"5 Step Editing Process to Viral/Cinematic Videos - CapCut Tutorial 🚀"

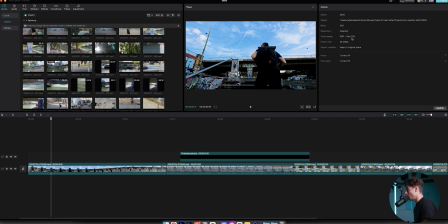247s
I know this can look great, and especially if you watch your video on your smartphone, it looks spectacular. But by the time you start sharing the videos on social media, usually you will run into some issues. If this is not looking like this, then you can just go up here to CapCut settings, and this is where you could change that.
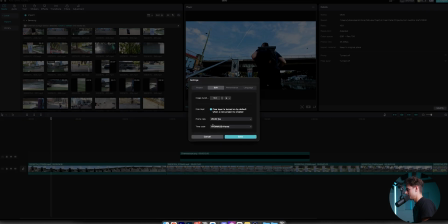265s
Go over to edit, and here you can see the frame rate. You can also see the time code down here. And yeah, here you just have a bunch of different settings, but what's the most important in my opinion is the frame rate right here. And like I said before, depending on how you shot your video, I would recommend to keep this at 24, 25, or maximum 30 frames per second.
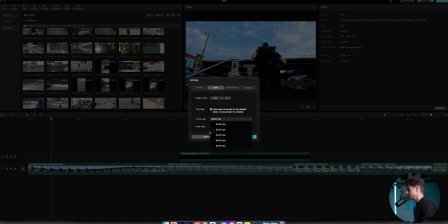282s
Sometimes, yes, I'm also editing in a 50 or 60 frames per second timeline, but this is just for a very specific reason.
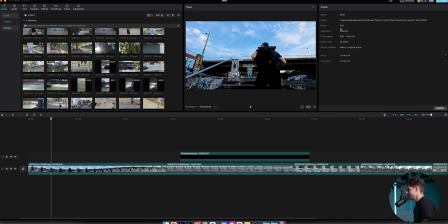289s
By the time you've changed that, just click on save right here, and then you can see it has taken over all the settings that you put in.
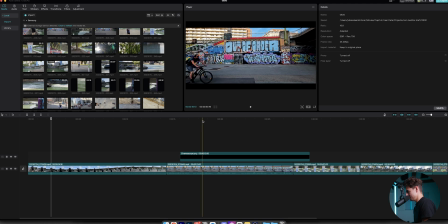295s
Of course, it is also very important that you film your videos correctly and that you also film those with the right settings. But we won't cover this in this specific video right here. If you're interested in that, then make sure to click the video at the top. The second step in the process is having a nice color grade and nice looking colors in your image.
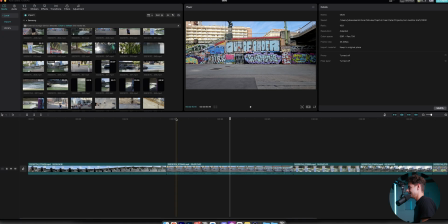313s
And this is something that's very important and that gets very often overlooked by beginners. And this is, you know, this shot here that you can see, this is shot on the Galaxy S23 Ultra. And this is just straight out of camera. And it does already look pretty good, I would say.
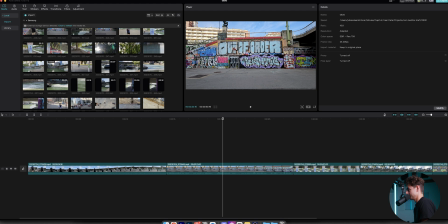329s
But it's just nothing special here going on. You know, the colors are not super vibrant. It's quite contrasty, yes, but overall it's just a bit flat in my opinion. I like my images to pop and to stand out. So what we're gonna do is just select the clip down here.
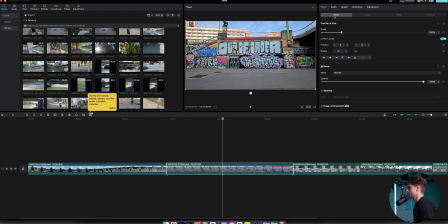345s
And usually you will be in, you know, this part of the program right here, but just hop over here to adjustments. And here is where you can color grade your videos. And overall, if you have some experience, then this will be super simple.
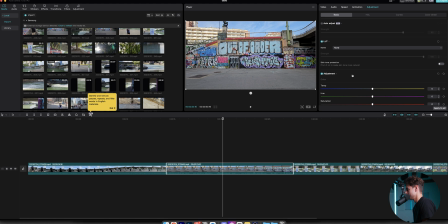358s
But also if not, then yeah, it will also be basically pretty simple. The first thing that I always like to apply to my images is a LUT. And a LUT basically stands for lookup table. And this is sort of like a drag and drop color grading filter, like you can see them on Instagram, for example. Inside of the CapCut Masterclass, we provide our signature series LUT pack, but I'm also providing one LUT for free.
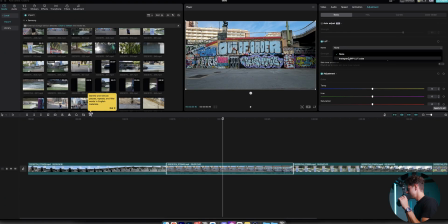381s
I will also link that down below. And yeah, this is basically this one. This is the Instagram SFP LUT. And basically all we gotta do, just select that. You can already see what it's doing. Just select that really quick. And as you can see, now we already have, in my opinion, a more cinematic image.
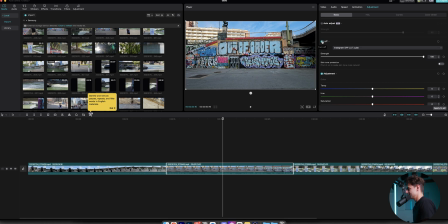398s
The thing what this does, this is basically a teal and orange LUT. That means the oranges and also the blues, you know, you just get more color contrast basically. And I like to get this as a basis for my color grading. And then I'm just going down here to my adjustments.
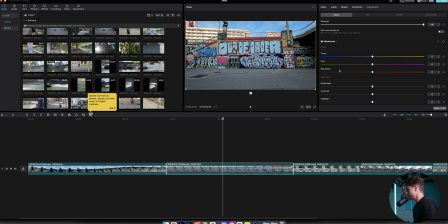415s
And then I'm just going down from here. When it comes to temperature, hue, saturation, I think the temperature looks pretty fine. Also, the hue is not off, but I like to add more saturation to my image. Yes, something like this, 18, 20, something like this, that looks pretty good.
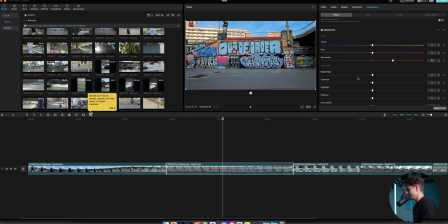431s
Also, when it comes to the exposure, when it comes to the brightness, I think this image is pretty evenly lit. And yeah, I think that looks pretty good. But as I've mentioned before, I also like to add some contrast to my images, just to make it pop even a bit more.
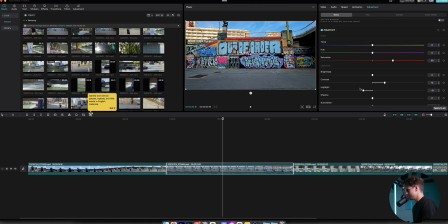447s
Maybe I'll try to bring the highlights down here just a little bit, bring up the shadows also ever so slightly, something like this. Yeah, and that's basically pretty much all that I'm doing. I don't like to sharpen my image. I don't like to bring particles or fade. Yeah, I'm basically not using these things down here.
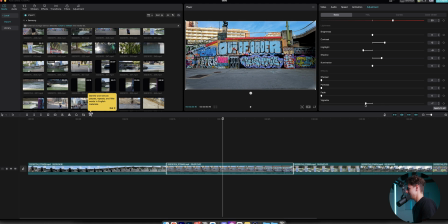467s
And you could also add a vignette if you wanted to. If you're going to the right, then you can see the edges here turn black, and if you're going the opposite direction, then you can see it goes white. Yeah, sometimes I maybe add this just a tiny bit to draw the attention to the center, but most of the times I'm just not.
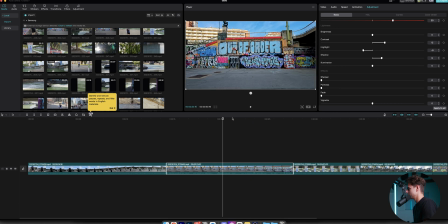486s
So this is basically my process that I'm going, yeah, that I'm taking basically. And if you're happy with your color grade, and if you shot a bunch of clips in the same area, then CapCut has a cool feature.